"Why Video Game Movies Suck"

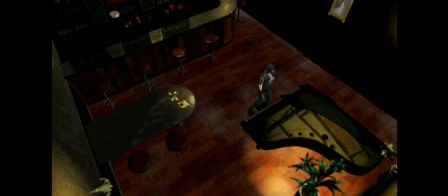[15:50]
The Resident Evil movie, instead of giving us interesting horror mystery as established by the first game,
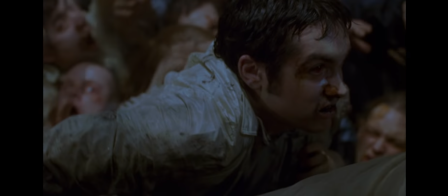[15:57]
gives us a mediocre zombie flick that should've been amazing because it's actually an allegory of Alice in Wonderland. But, Paul W.S. Anderson didn't fully commit to that idea, so it has no resolution.
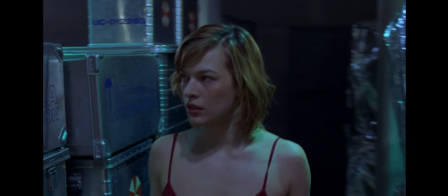[16:11]
I wish he had, because that's honestly pretty cool.
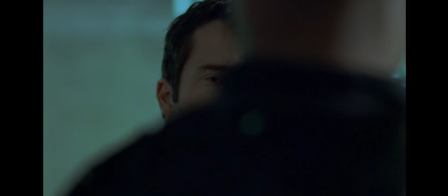[16:14]
The Hive was Wonderland, Kaplan was the White Rabbit, Spencer was the Mad Hatter, and of course, Alice was Alice.
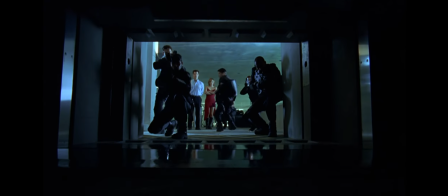[16:22]
See, I don't begrudge the idea that this is different from Resident Evil 1.
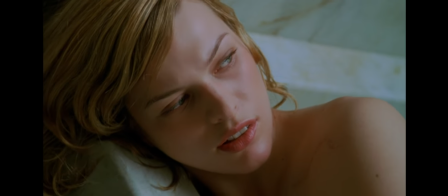[16:26]
I genuinely think that this sort of illusion fits right at home in a Resident Evil game, but again,
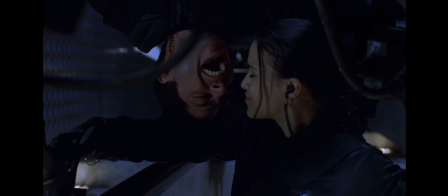[16:32]
the movie doesn't commit to this illusion, so it doesn't really have any meaning, and what we're left with is cheesy zombie action, which is not the core or the appeal of Resident Evil. The Silent Hill film is where I think we've come closest to a great video game movie.
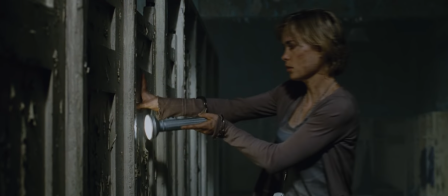[16:48]
Every time I wonder what the video game movie that is incredible will look like, I see flashes of it in Silent Hill.
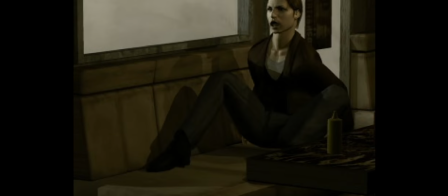[16:55]
No, Silent Hill doesn't have Harry Mason as its protagonist,
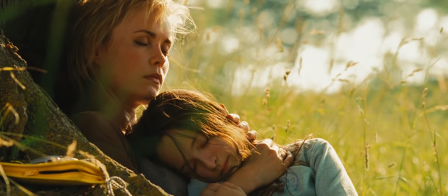[16:59]
but Radda Mitchell's performance as Rose brings to life the potential loss of a child better than the first game ever could,
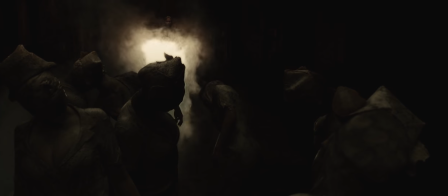[17:07]
as well as a genuine fear to the repulsive nature of the other world.
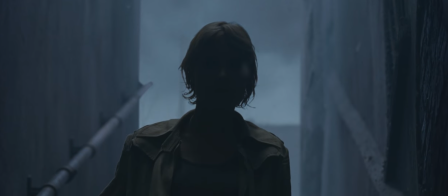[17:12]
It nails the isolation of Silent Hill, not just because of the amazing visuals,
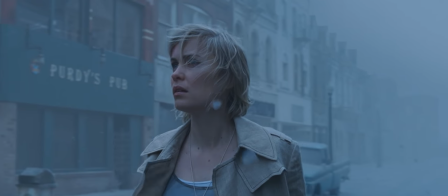[17:18]
but because it creates atmosphere by reusing the music from the games. And that doesn't work in the movie because we associate the music with the games,
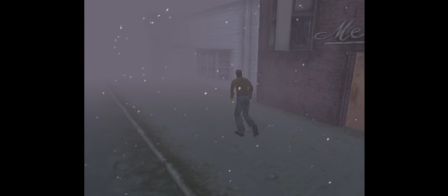[17:27]
it works because Akira Yamaoka's ambience-infused industrial tracks fit the desolate atmosphere from the game,
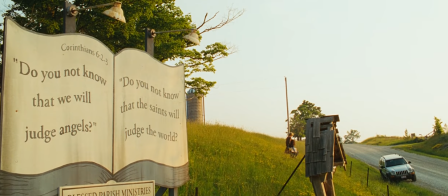[17:34]
so they'll obviously fit the desolate atmosphere of the movie. Silent Hill fails by playing its cards too early with its religious overtones and
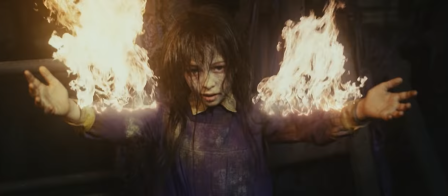[17:42]
imagery where you can see its twist and motivation of characters from a mile away,
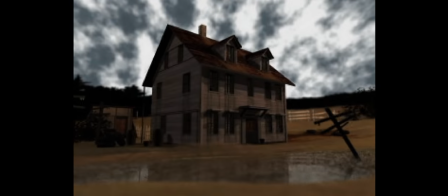[17:47]
stripping it of any of the game's ambiguity or nuance.
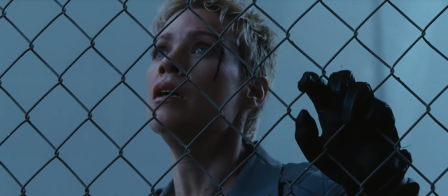[17:51]
But even with these choices, what works in the film works because it's adapted well from the game by Roger Avery's screenplay,
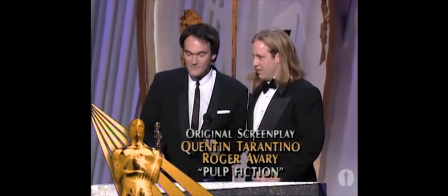[17:59]
which is no surprise because it's Roger Avery's screenplay. See, video game movies have had a hard time translating well to film,
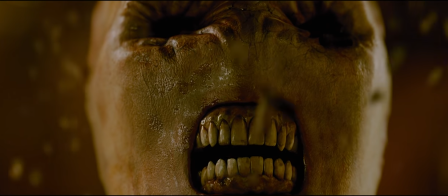[18:08]
not because the plots of the games are bad or simple, and not because the changes in translation are an innate negative. They've had a hard time translating because the people they're getting to make these movies aren't very fucking good.
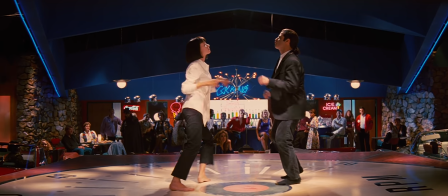[18:23]
And even if they are good, that doesn't mean that every film they do is going to be a masterpiece.
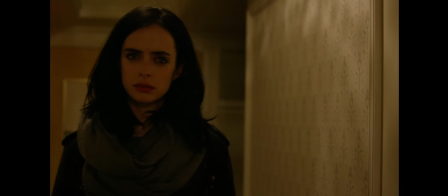[18:29]
Any adaptation of any property comes with its risks and challenges,
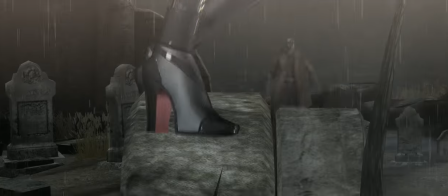[18:34]
but there's nothing special about video games outside of fringe cases which we already covered that would prevent them from being decent films, except the people who are making them.
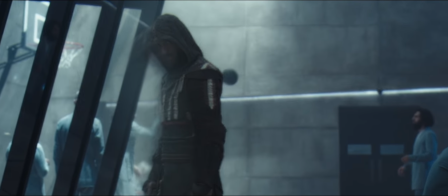[18:45]
What no one will tell you is that most people hold video game movies to a ridiculously high standard while not even realizing how moronic it is to generalize the films without any context as to who made them. He who shall not be named has never made a good movie, and he never will because he's awful.
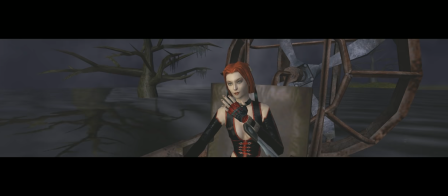[19:06]
So why are we looking at his video game movies and saying, yeah, video games are the problem, not him?
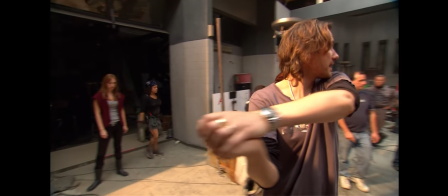[19:15]
Similarly, I think Paul W.S.
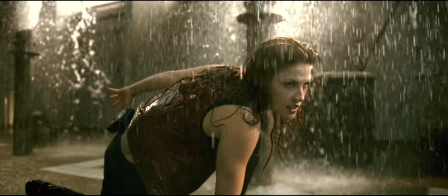[19:17]
Anderson is the worst director working, and yet we look at his movies and think, yeah, video games are the problem.
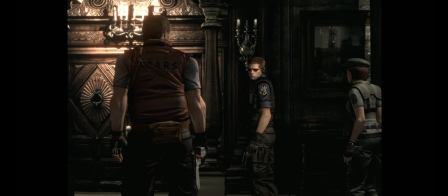[19:25]
And not the fact that Anderson thinks that people don't want to see a one-to-one video game adaptations because we've already played the game.